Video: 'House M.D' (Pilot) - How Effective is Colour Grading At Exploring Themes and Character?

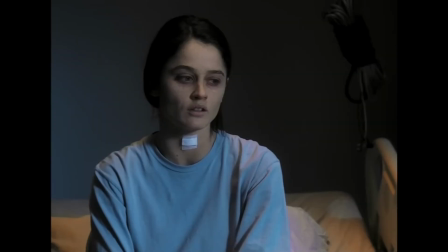[0:14]
Today we're going to be talking about a subject I don't see a lot of other videos cover: colour grading.
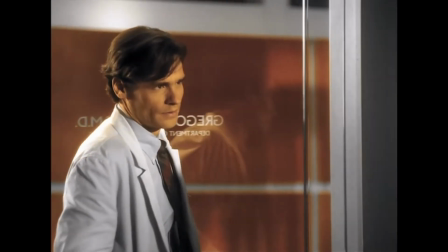[0:20]
Colour grading is the process of changing the tonal balance of the colour spectrum in order to evoke a style or preferred look.
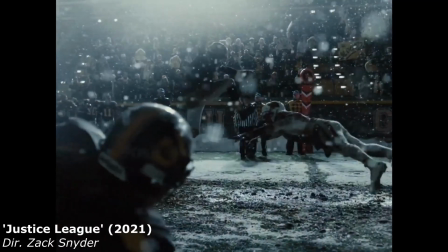[0:27]
It's often a key factor in a director's toolkit, such as Zack Snyder's washed out colour palettes or the teal and orange visuals in George Miller's Mad Max franchise.
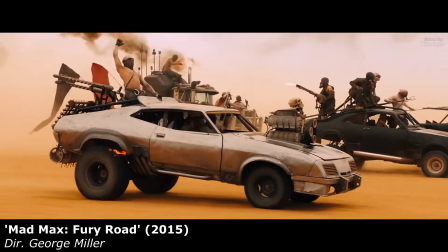[0:35]
Colour grading is usually done towards the end of post-production, like a final coat of paint over the shots in an edit, in order to complete the tone that a director is going for in a film.
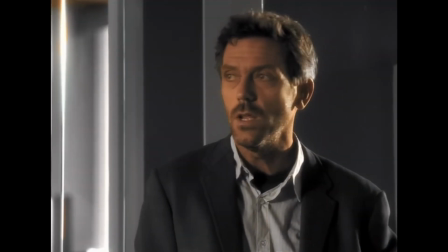[0:44]
This brings us to what we're going to be discussing due to its experimental colour grading, House MD.
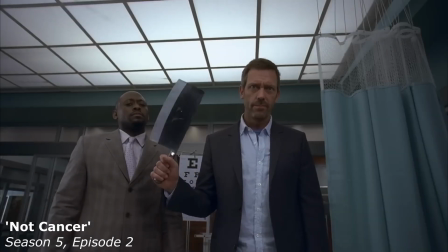[0:50]
House MD is a medical drama, which is a genre that's pretty well-worn territory by now if you've watched a lot of TV.
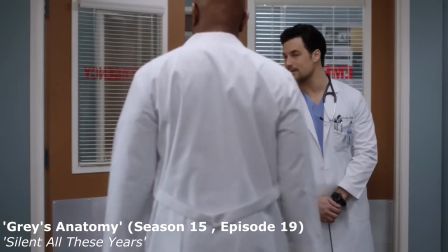[0:56]
Most of them tend to look the same and don't go out of their way to try experimental visuals.
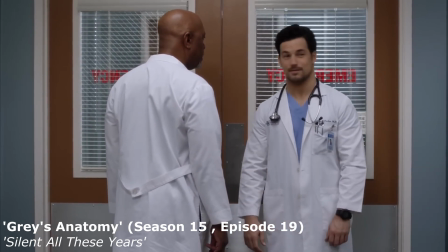[1:01]
It would be unfair to expect this from some because the focus is usually on story and just making many episodes quickly and efficiently.
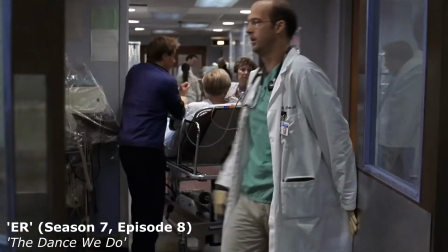[1:08]
House shares a lot of similarities with some of these other shows, such as the focus on story and shot compositions which prioritise telling these stories as easily as possible.
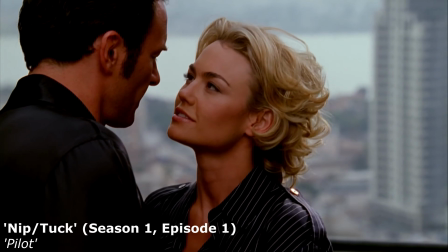[1:17]
As you can see by some examples I've shown here, other medical shows also tend to have a uniform colour grade to them.
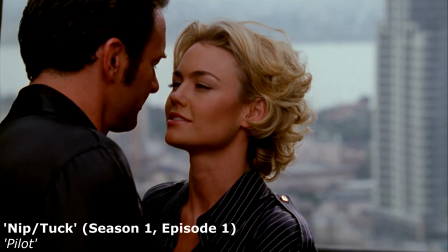[1:23]
I think we all kind of know how hospitals and medical dramas tend to look,
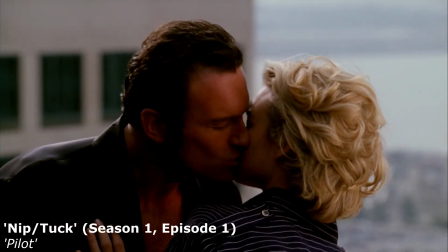[1:27]
which is mostly warm tones to make these environments feel more inviting, because you're going to be spending a lot of time in them.
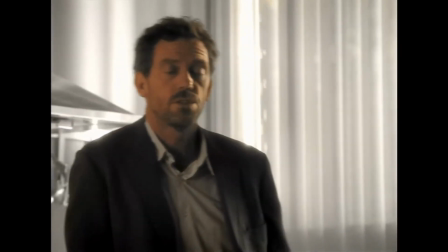[1:33]
The reason I'm looking at the pilot for House specifically is because of its unique look.
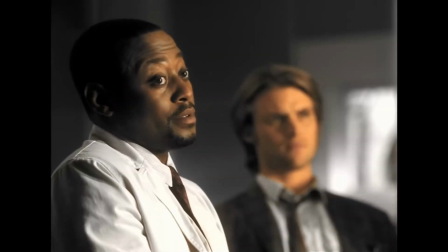[1:38]
The pilot episode uses some strong orange tones, which is unique for its genre and also unique for the show itself.
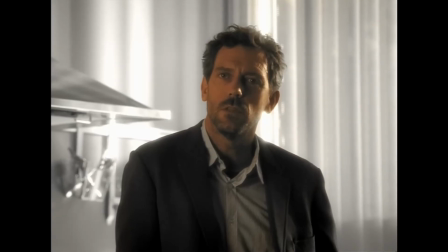[1:45]
Before I focus on the House pilot, I'd like to just take a quick look at other points in the show which I think will give context to how extreme the pilot is in contrast.
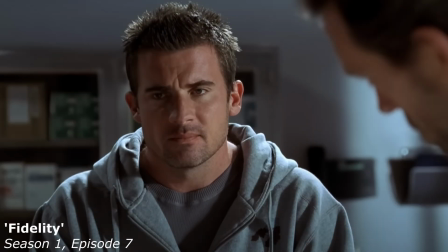[1:54]
Series 1 tends to push a yellow hue onto most scenes, which gives the show a sort of sickly looking vibe. I can see why this was changed, as after long periods it is sort of an eyesore.
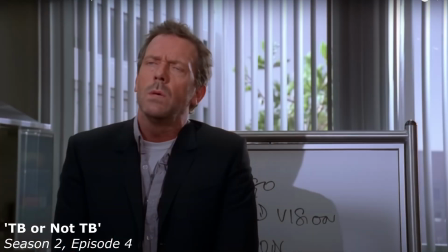[2:04]
Series 2 has a pinkish hue to most scenes that make it seem like it's taking place during the evening. This is especially noticeable on skin tones. I don't know why it was done like this, as it doesn't really help convey anything specific about the episode it features in, but it is certainly unique.
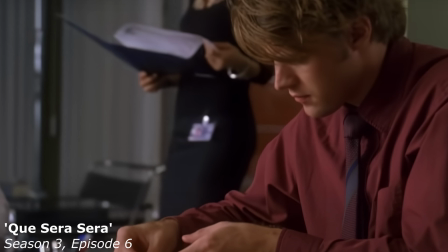[2:19]
Series 3 mostly sticks with naturalistic lighting, which I think is emblematic of the creators finally deciding on a look for the show. This could also be a time-saving measure, as there's a lot of episodes per year to get through.
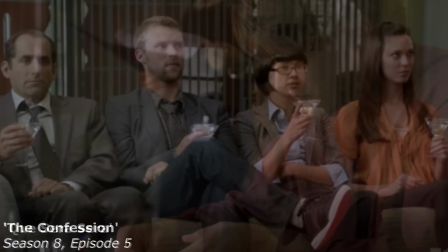[2:31]
This is personally my sweet spot for how the show looked. Then, in the last season, they seem to go to this incredibly washed out look,
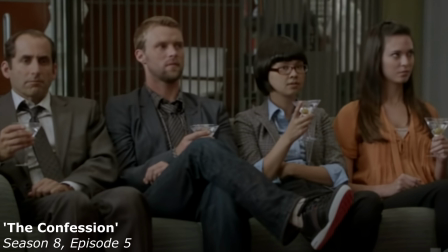[2:38]
which I think is meant to be a reflection of the generally darker narrative tone in the final season, but it also makes the show look incredibly flat and ugly looking.
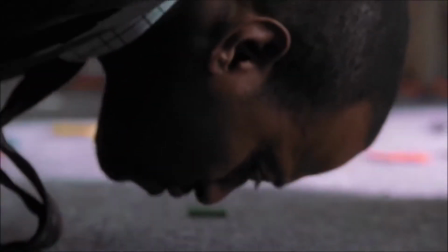[2:46]
Jumping back to the pilot, the last thing I describe it as is flat.
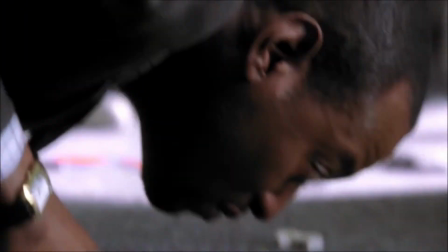[2:49]
Skin tones are universally bright orange and there are deep harsh shadows in most shots of the episode.
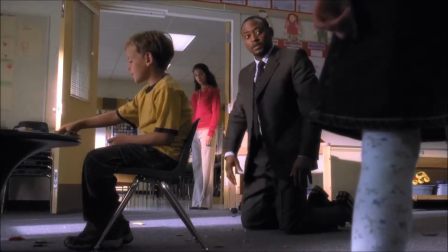[2:55]
I'd like to discuss why I think this was done and why I think it really works in a pilot episode.
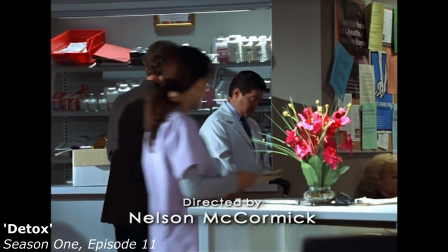[3:00]
I won't be talking about the narrative in the pilot episode of House, but an element established in the story that I think is important is House's addiction to the painkiller Vicodin.
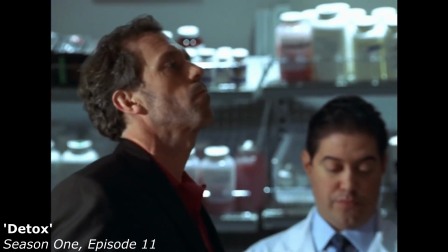[3:08]
I've watched the series through multiple times and I've often wondered if this artistic choice was something that would have been present in the other episodes in the series,
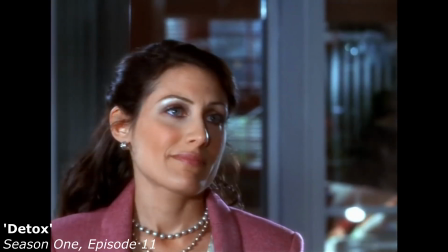[3:16]
but was seen as too extreme for a television series in the mid-2000s. I think that this colour palette could also have been chosen in order to convey House's drug-addled perspective.
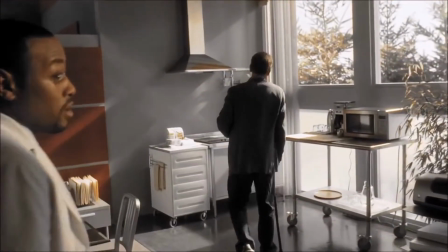[3:25]
As you can see, every other colour besides orange has been desaturated and the light sources are harsh and almost blinding.
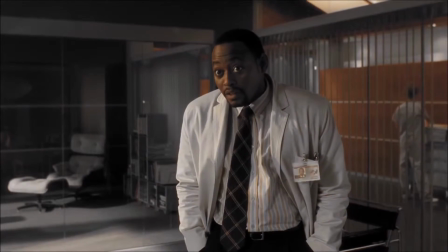[3:32]
The show is going to be filtered mostly through House's thoughts and opinions on whatever theme an episode will cover, so it's vital we know how he sees the world.
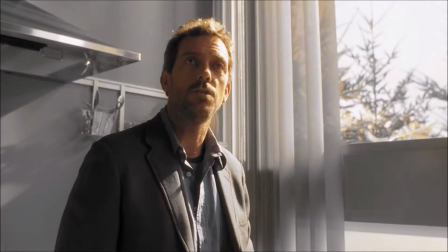[3:40]
I'd like to talk about some specific moments where I feel that the colour grade is really effective in highlighting the emotions of a scene and letting us relate to the characters.
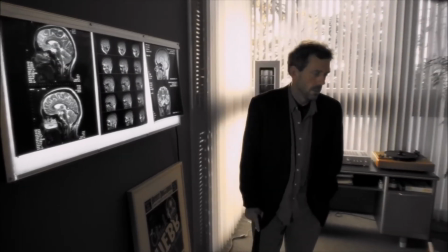[3:49]
Firstly, the scene where we're introduced to Cameron, Chase and Foreman, House's team.
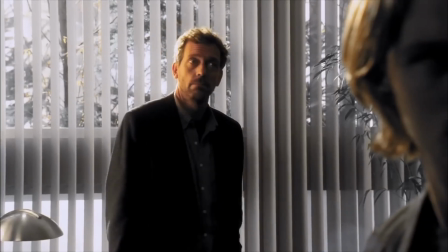[3:54]
This is where House's morals and the big recurring themes of the show are laid out clearly for the audience.
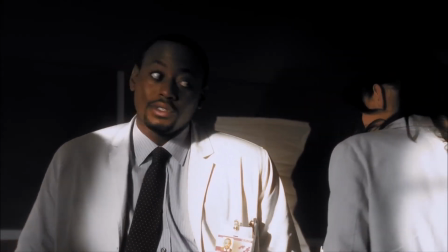[3:59]
We've seen House take his pain relief many times at this point, so we can see that the bottle his Vicodin comes in is orange.
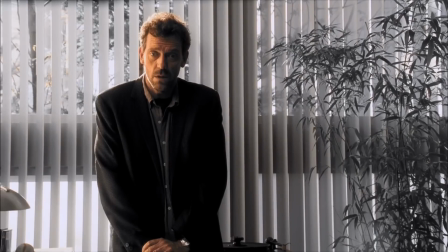[4:06]
I think that this is a big hint towards how his Vicodin abuse ultimately colours his worldview and affects his interactions with everyone. You can see through most of the scene he's not even looking at the team, and just looking at the information that's on his board.